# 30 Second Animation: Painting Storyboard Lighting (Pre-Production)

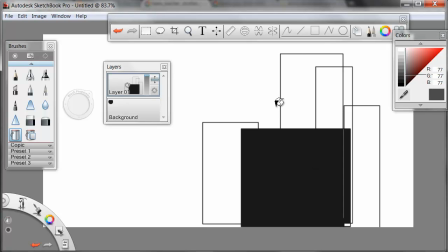I'll go lighter for the next one,
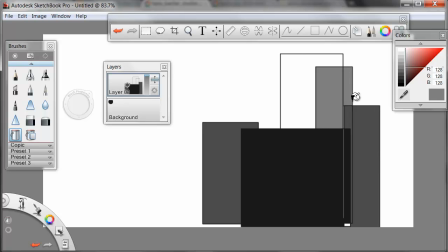and still lighter for one back there, and finally even lighter for the far most. This shows depth in the scene, depth in my buildings. Now I can add in, using whatever really tool I'd like, I'm going to use my chisel tip pen,
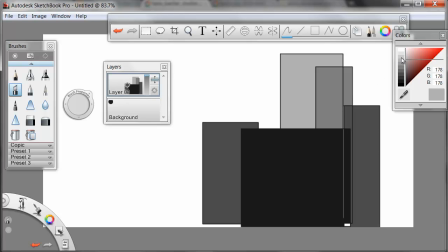I can add in a little bit of a rim light. I'll choose a light gray and click and drag on the brush properties until I have a very small brush. I'm going to drag down to about a 5 or so. And I'll switch over to the line tool.
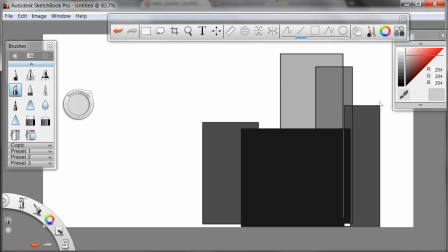In this case I want a little bit of a rim light on some of the buildings to show the lighting is coming from the right. I'll start at the top of the building and hold shift while I drag down to get a vertical line. I'll carry this line right across the top there.
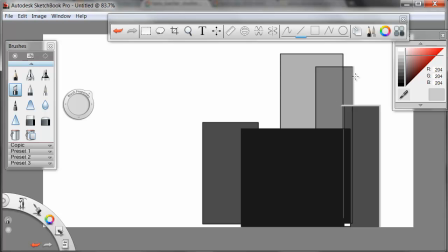And I'll repeat this on a lot of the right edges and top edges of my buildings. So that, yes, I do have dark lines crossing some of them, but I'm getting across the idea of top and side light on a lot of these elements. And we'll bring this out really nicely on that foreground building here.
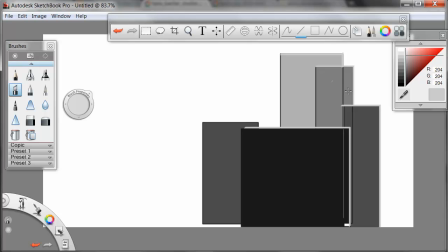Good. So there's my building cluster. And I've started to get some lighting across in it. Now I'll work on some trees.
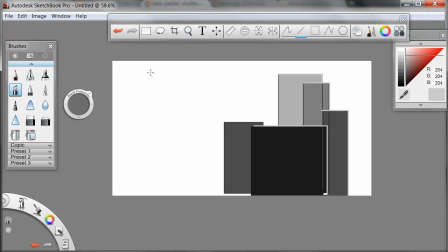I'll press Ctrl L for a new layer. And on my layers palette I can also hide layers if needed.
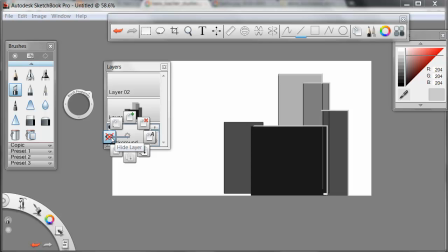I pick the background layer and choose the hide layer palette. I'll do the same here on layer 1.
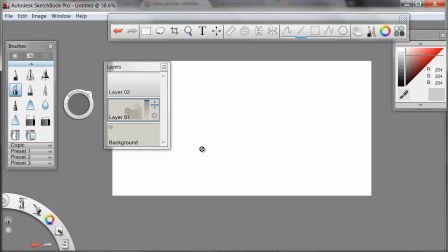Now I have a clean slate. In this approach the nice thing you can draw right over other elements. As long as there's enough detail in there, enough data so that things just don't pixelate completely. We can lay stuff in and stack it together and sort it out later, rather than having to draw in perspective. I'm going to work on some tree shapes.
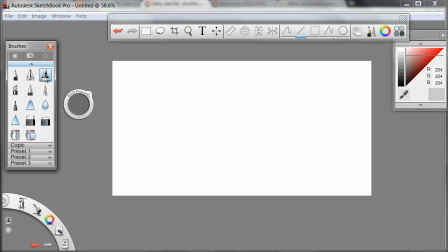I'll start out with just a regular marker, or maybe just a brush, and I'll click and drag on my brush, making it fairly small, and double click on the brush to bring up the brush properties.
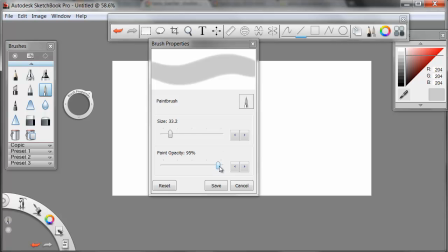In this case, what I'll do for the trees is I'll make sure that paint opacity is fairly high,
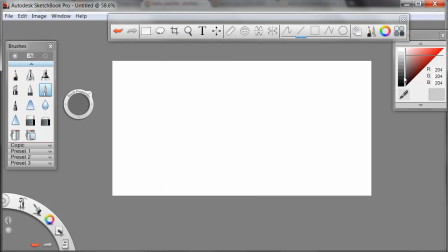about 85%, and choose a dark color. I'm going to do some trees and silhouette. It looks like I need to make sure I have another layer. So I can press Ctrl-L, and in my layer editor, make sure I have Layer 2 selected, which is visible.
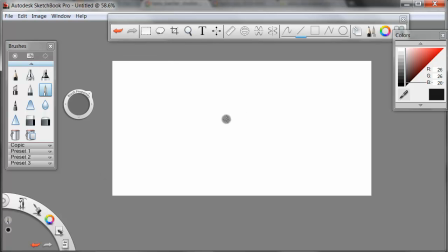There we are. And now I'm ready to draw. I'll start out drawing some tree shapes in. Maybe I'll switch back over to my free line here, and I'll start to draw in some trees and give them some direction.
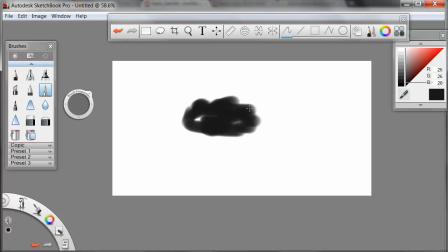I'm going to say my trees are kind of windswept here, kind of scraggly looking, and they sort of come down to a bit of a V, and we don't want to make complete lollipops for trees,
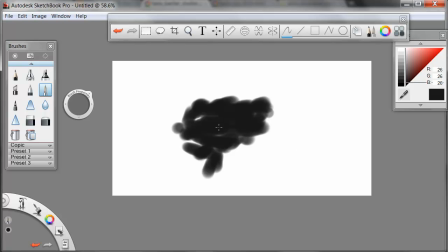they can have a little drama to them. and I'll just bring this down in the trunk and start to get a tree across. I'll get an extra branch or two up here and kind of sticking out. And there's the start of a tree. It doesn't have to be great looking. That's the big thing. It just has to be communicative of the idea of the tree.
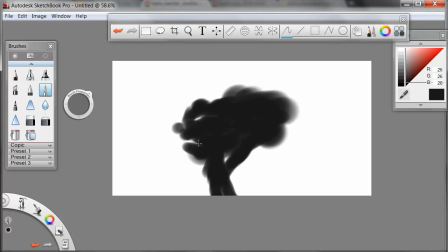I'll go with a little bigger brush, add a few other elements in, and really start to suggest the lighting. Now, finally on the tree, a little bit of light in there. Very, very small brush, just barely kind of giving some little highlights in there.
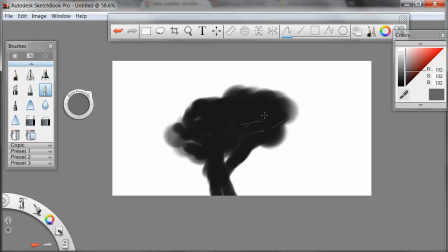And if you don't like that approach, you can switch to an airbrush and brush in very gently some light. I'm going to use this style, these lines, to kind of suggest in the edges of leaves are lit.
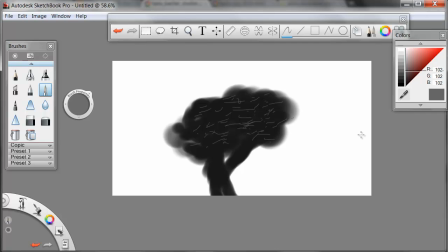This is even more detailed than Bacher goes, but this suggests in a tree in near silhouette.